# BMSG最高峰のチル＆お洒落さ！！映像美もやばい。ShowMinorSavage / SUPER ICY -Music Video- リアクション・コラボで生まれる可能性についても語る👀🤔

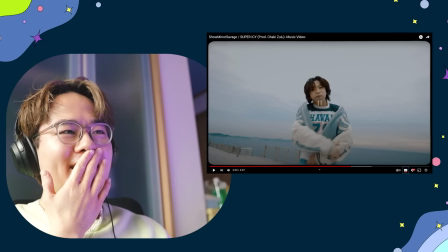やばいでしょ彼ちょっと俳優デビューもしてほしいんだよね
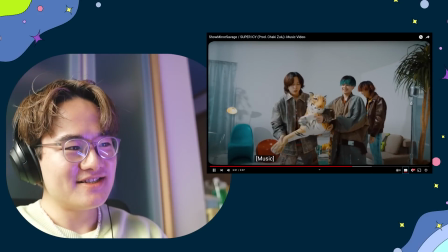個人的にもう幅広くいってほしいいやトラで遊んでるんだけどさ
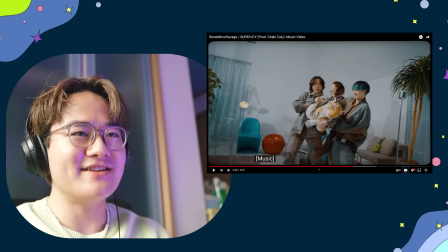オシャレよね
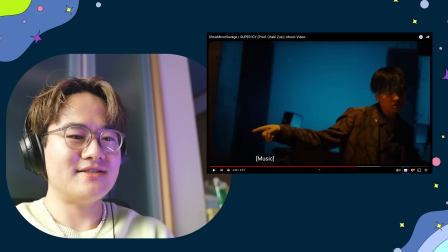でここにバテンする感じねソータくんから
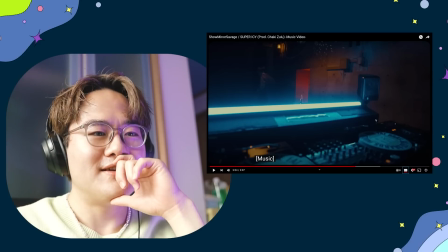マナトくんとソータくん多分仲いいよねあのブンブンバックのさビハインドシーンでもちょっと気づいたけどさ
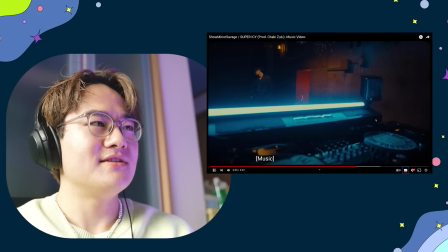どうなんですかね二人多分すごいねあのブラザーズって感じだよ
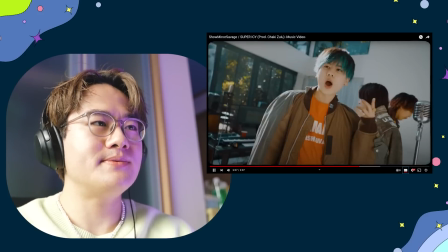トップスピード
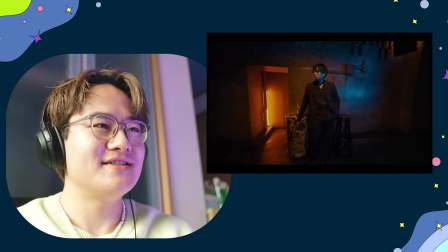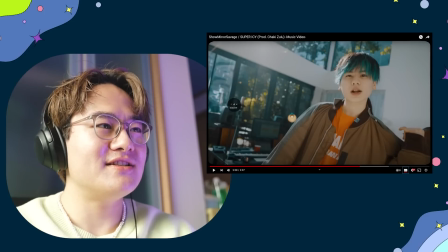あーこのさ声の出し方もさすごい上手よね
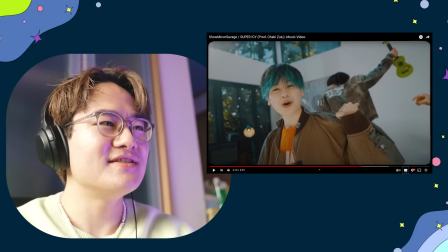テイストに合わせていやーこことかすごいおしゃれすぎ
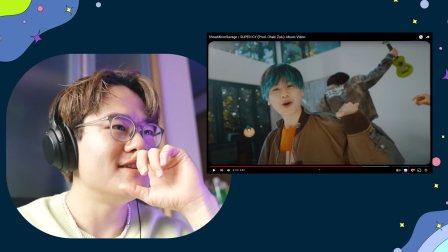後ろから太陽入っててさでソータくんウクレレ持って踊ってるこのチルい感じで何この歌いながらちょっと
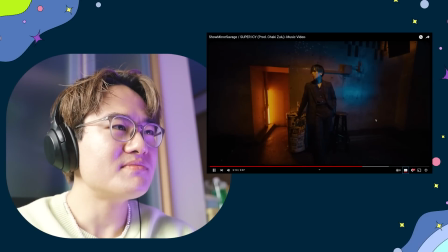曲に合わせてる踊ってる感じいやーここもいいよね
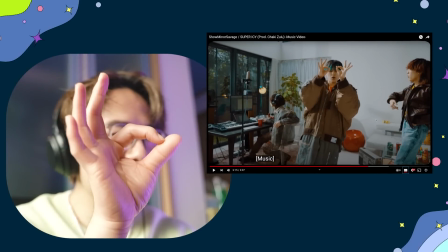これこれ
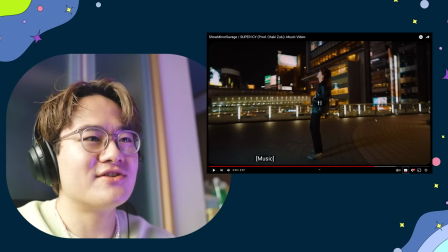うわこのさ途中から早くなってくるんだけど
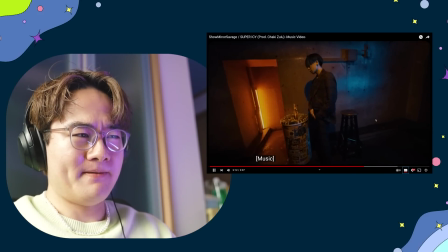そこに合わせて外に切り替わるのねやばいわどうしちゃおう
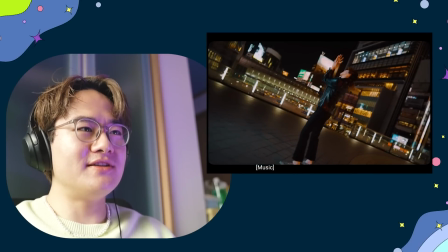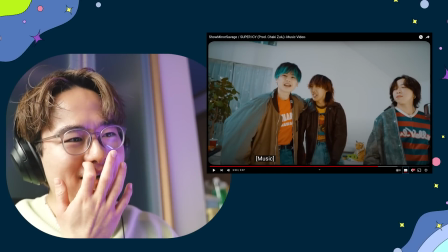いやーかっこいいわ何回見てもこの3人
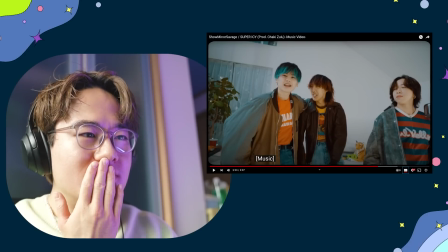なんだろうもうZ世代をちょっと引っ張っていってほしい3人よね
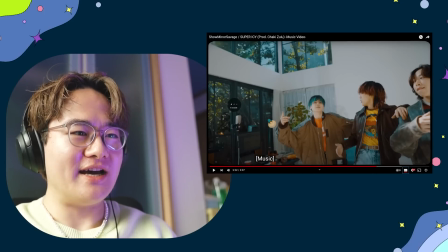いやーこのカメラワークも良くない寄って引いて
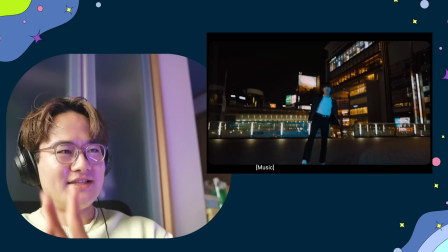っていう感じ私、してしたいってもう、ガンガン持ってってるよね。
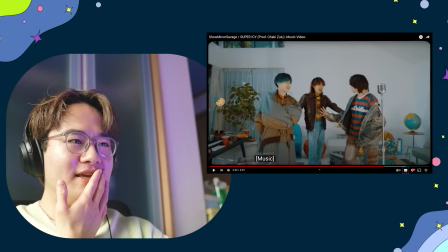好き。
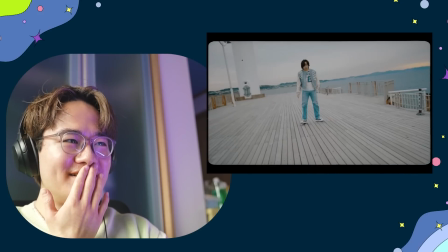あははは、いい!めっちゃいい!ソータくん!
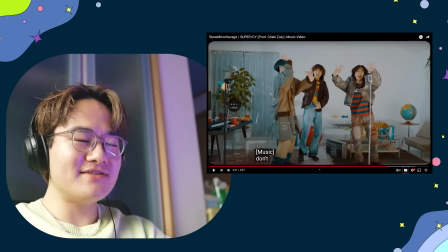ちょっとここら辺のダンス超好き。
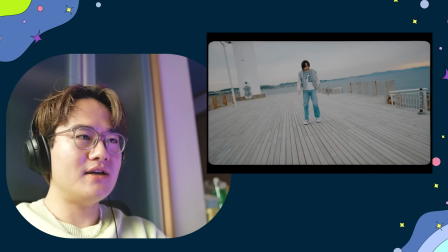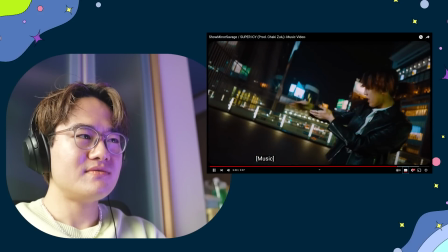いやー、ここ渋谷かな?新宿かな?
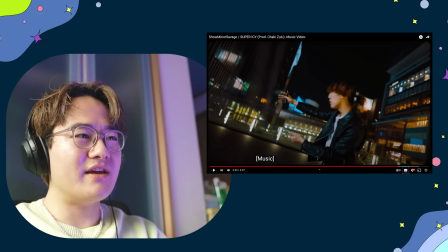いや、いいね、こう。
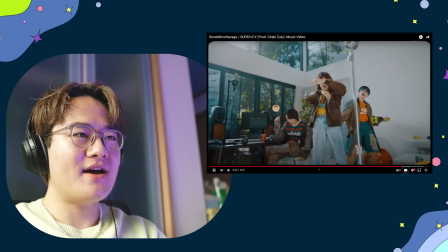何を問い合わせるのか?
私はサヴェッジ
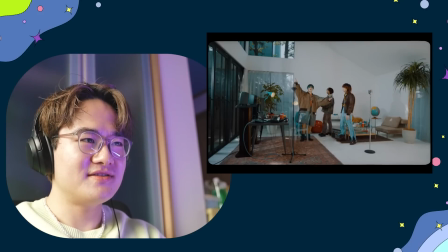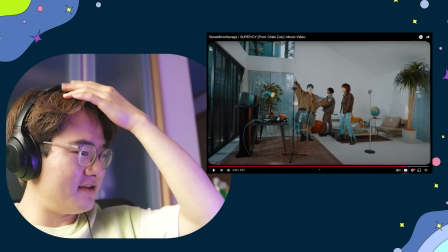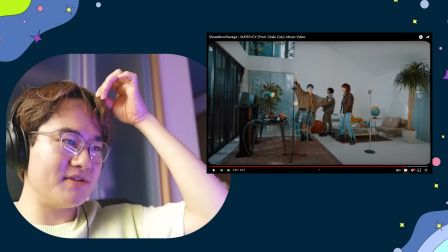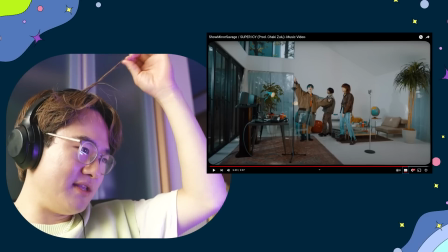とかねこうバチバチ切り替えてるあたりがすごく好きよでビートに合わせて書いてるからもうすごく素敵いやー素敵
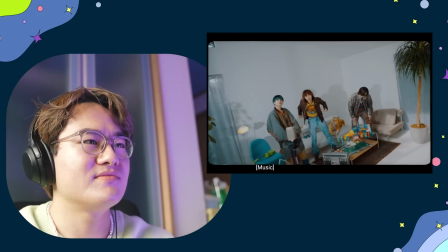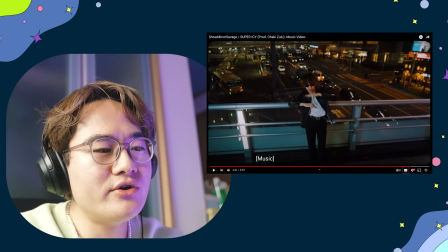いやーちょっとさしかもポテチとの袋とTシャツのカラー合わせて
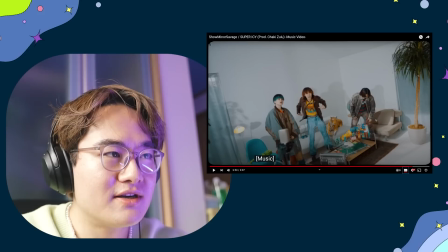着てるの分かるこの黄色と青とオレンジの配色にこの小道具ポテチとか瓶とかカップにちょっとカラーのあれが似てるじゃないですか
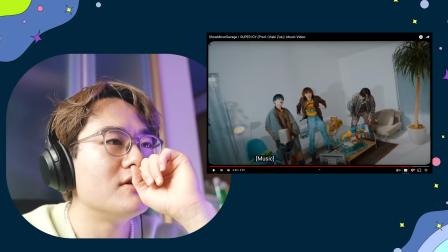そういうところよね細かいところを突き詰めてるからこそ見えるこのおしゃれ感
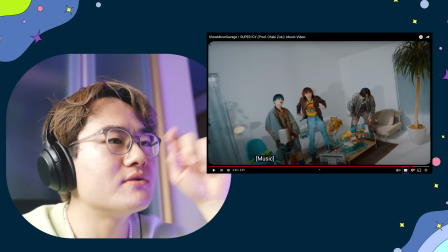マラト君のさこのカラーもさ合わせてるよね
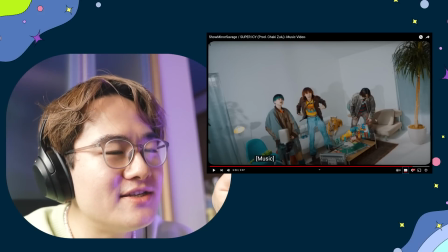ちゃんと全体的にさもうなんかごちゃごちゃしないようにうまくコーディネーションしてる感じ